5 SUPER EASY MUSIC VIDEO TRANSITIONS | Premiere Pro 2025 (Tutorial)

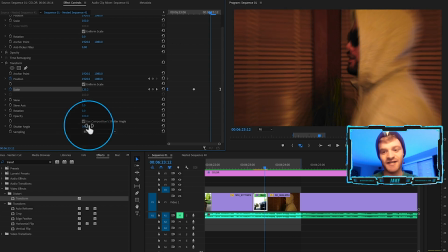[4:04]
And then what you can do is just increase the shutter angle as much as you want to get the blur effect around the edges.
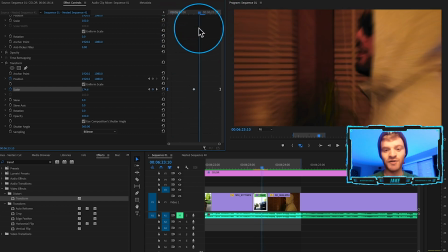[4:11]
It's just going to make the overall zoom look a little bit smoother, a little bit more natural.
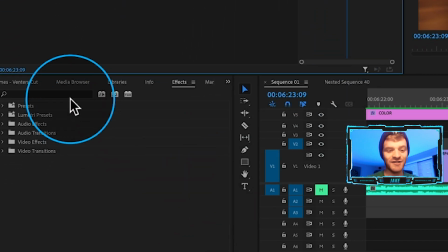[4:15]
Now, one more thing I like to do on these types of zoom in transitions is add a little bit of lens distortion.
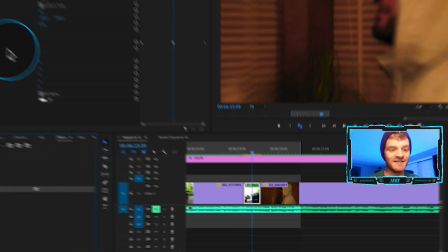[4:21]
So I'm just going to click and drag this lens distortion onto this nested sequence as well. And I'm going to make a keyframe under curvature.
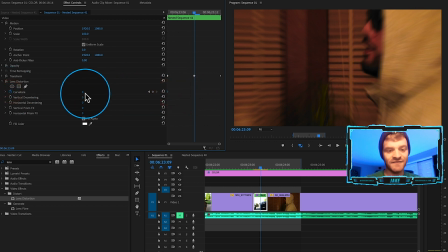[4:28]
I'm going to move this default 0 value to the left. Towards the middle, we're going to go up to -100.
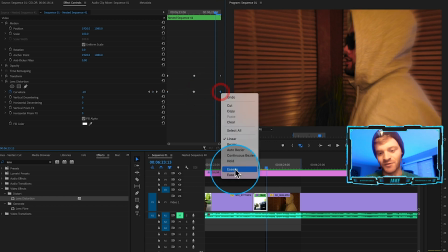[4:34]
And then towards the end, we'll go back down to 0. I'm just going to right click and ease them in and ease them out.
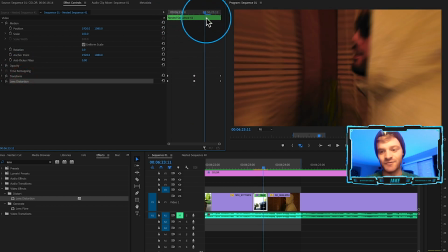[4:41]
So for this transition, we're combining a transform and a lens distortion effect to kind of get this trippy zoom through look.
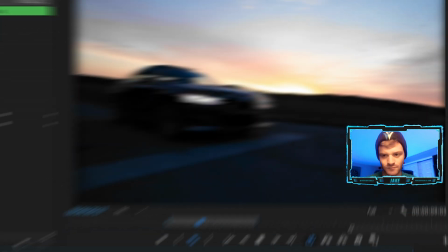[4:48]
So let's see what this looks like in full speed.
I'll be up in the morning, might roll me a joint, smoke on the porch, nigga pass me the torch.
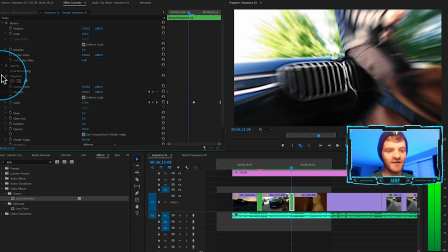[4:57]
I might even shorten this up a little bit more so it's even more subtle. So what I can do is just open up my transform and my lens distortion.
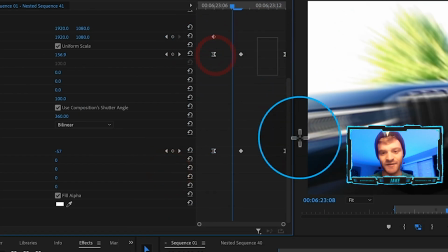[5:03]
I'm gonna move these first keyframes in a little bit, move these second keyframes in a little bit.
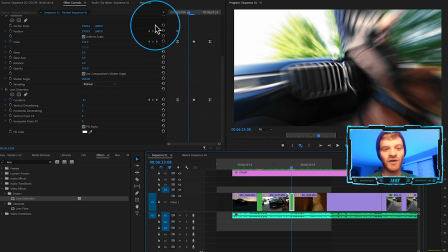[5:08]
This way it doesn't last as long and the transition is actually going to be a little bit quicker. Let's go ahead and render this into out and make sure that it looks good.
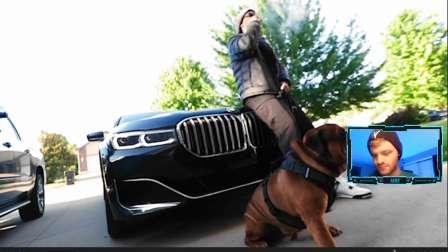[5:15] I be up in the morning, might roll me a joint, smoke on the porch, nigga pass me the torch, or pass me some water.
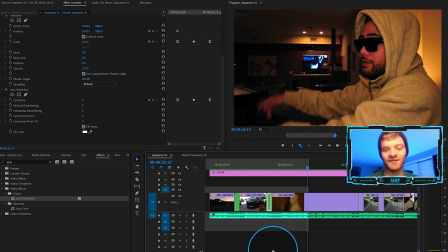[5:23]
That looks way better. I like how quick and subtle that is, and it just looks really smooth overall.
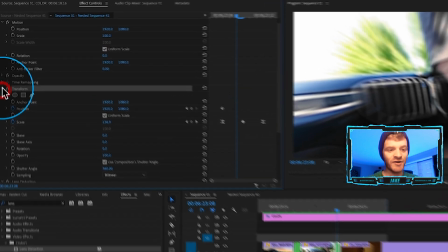[5:28]
Now, a trick for when you create your own transitions in Premiere Pro is collapse your effects under the effect controls,
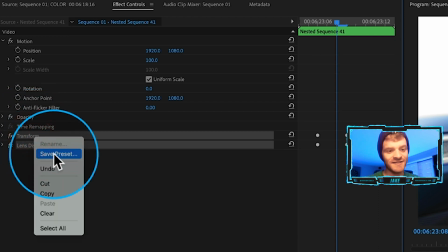[5:35]
hold command and click on your effects, right click and hit save preset, and now you can save this as a zoom,
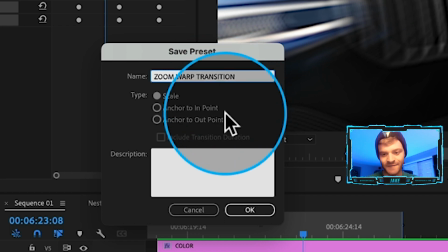[5:41]
warp, transition preset, and make sure you have scale selected, hit okay.
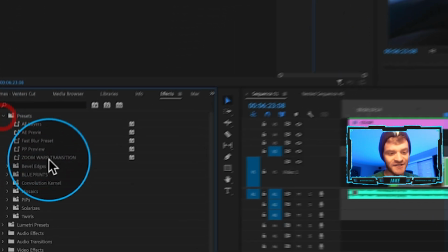[5:46]
Now under your effects tab, if you open up your presets folder, you should see it sitting there on your computer,
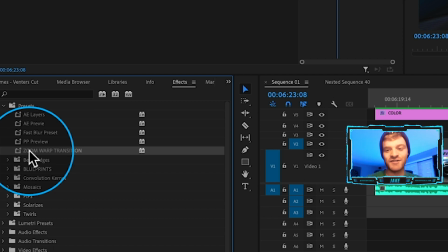[5:51]
where you can just click and drag this onto other transition clips as a preset to get this look really quickly.
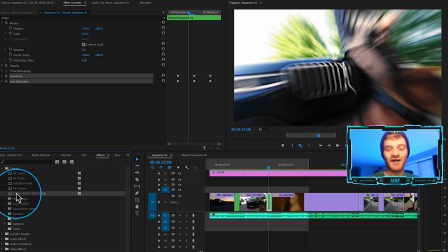[5:58]
Instead of reinventing it every time from scratch, you can just throw it around your timeline this way and move through your edits faster.
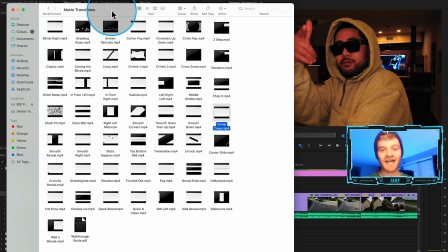[6:04]
The next transition we're going to use in Premiere Pro is a matte transition. I actually have a pack of 50 matte transitions on my website. I just updated it. We went from 30 transitions to 50 transitions, and I'm very excited with these new transitions and how they look.
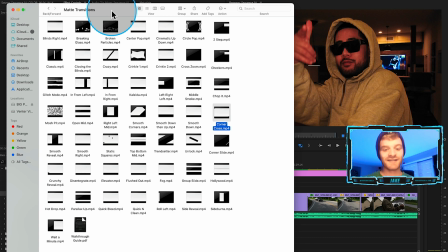[6:18]
They're really smooth and they've been helping my workflow speed up so much more, and they just provide really clean looks and transitions in a really fast amount of time. So let's go ahead and check out a few of these matte transitions in my matte transition pack. This one's a new one, it's called Disintegrate, really, really cool.
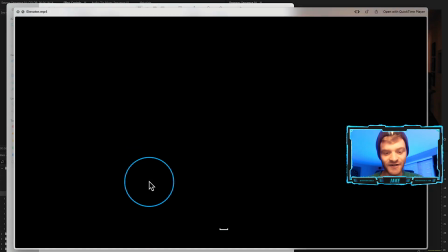[6:33]
I also have this one called Elevator, that's a new one in the pack as well.
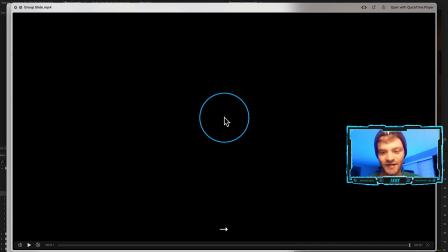[6:37]
Again, really, really smooth transitions here to get you a really unique, creative look in between your clips.
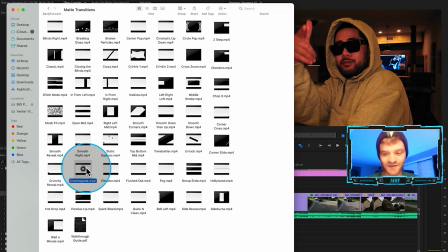[6:44]
So let's go ahead and try this one called Disintegrate. Let's throw this one on video layer 3,
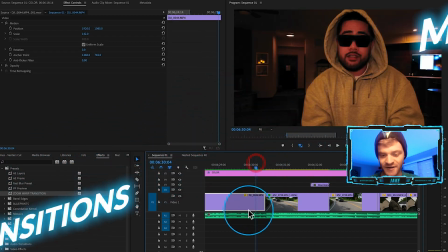[6:49]
and we're gonna use this as a transition in between this clip right here of him inside his house and this clip of the car.
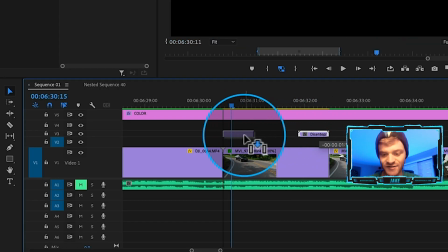[6:56]
So what I'm gonna do is just click and drag this Disintegrate transition to line up with the second half of our second clip right here.
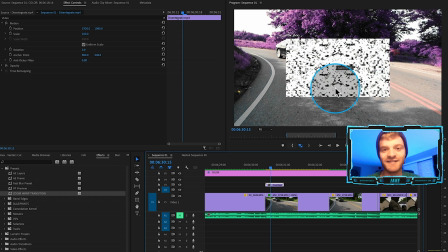[7:03]
Now you'll notice that this transition is in 1920 by 1080 resolution, where this timeline is in 4K. So we actually have to scale this transition up a little bit. So what we're gonna do is come under scale, type 200, that'll blow it up as big as the frame.
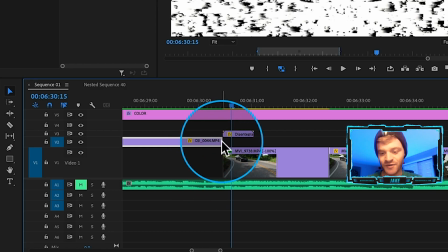[7:18]
I'm gonna take this first clip here, I'm gonna drag it up to video layer 2, and I'm going to extend it out for the length of this transition and make a cut. So I'm gonna cut it right there at the beginning of where our clips line up, and I'm gonna drag the original clip back down to video layer 1.
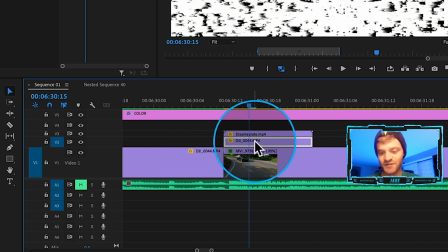[7:33]
So we're left with this little chunk of this first clip sitting underneath our transition.
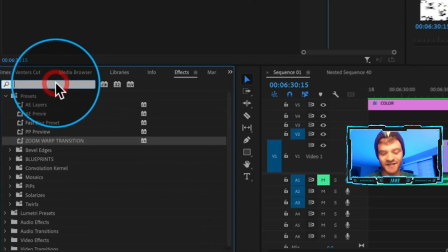[7:37]
Now all you need to do to get this transition to work is come over here under your effects, type in track matte key, and you're gonna click and drag this onto your middle clip.
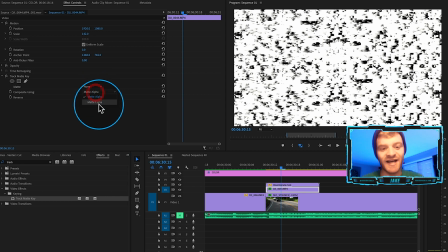[7:46]
All that's left to do is come up here to composite using, change it from matte alpha to matte luma, and then change your matte to video layer 3,
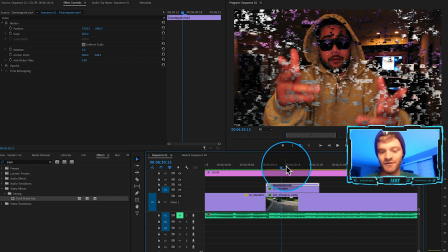[7:53]
or whatever video layer your transition is going to be sitting on. And now as I scroll over it,
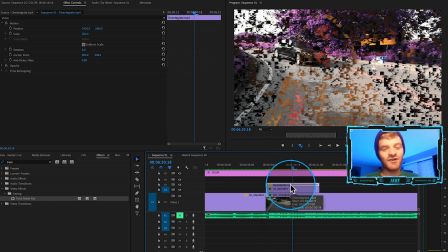[7:59]
we can see how this transition is looking. If I wanna try another transition out, I can do that very, very quickly. So instead of this Disintegrate transition, let's go ahead and delete it. And let's just try this one called Elevator.
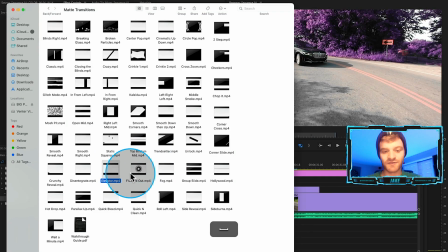[8:10]
This one's really, really smooth.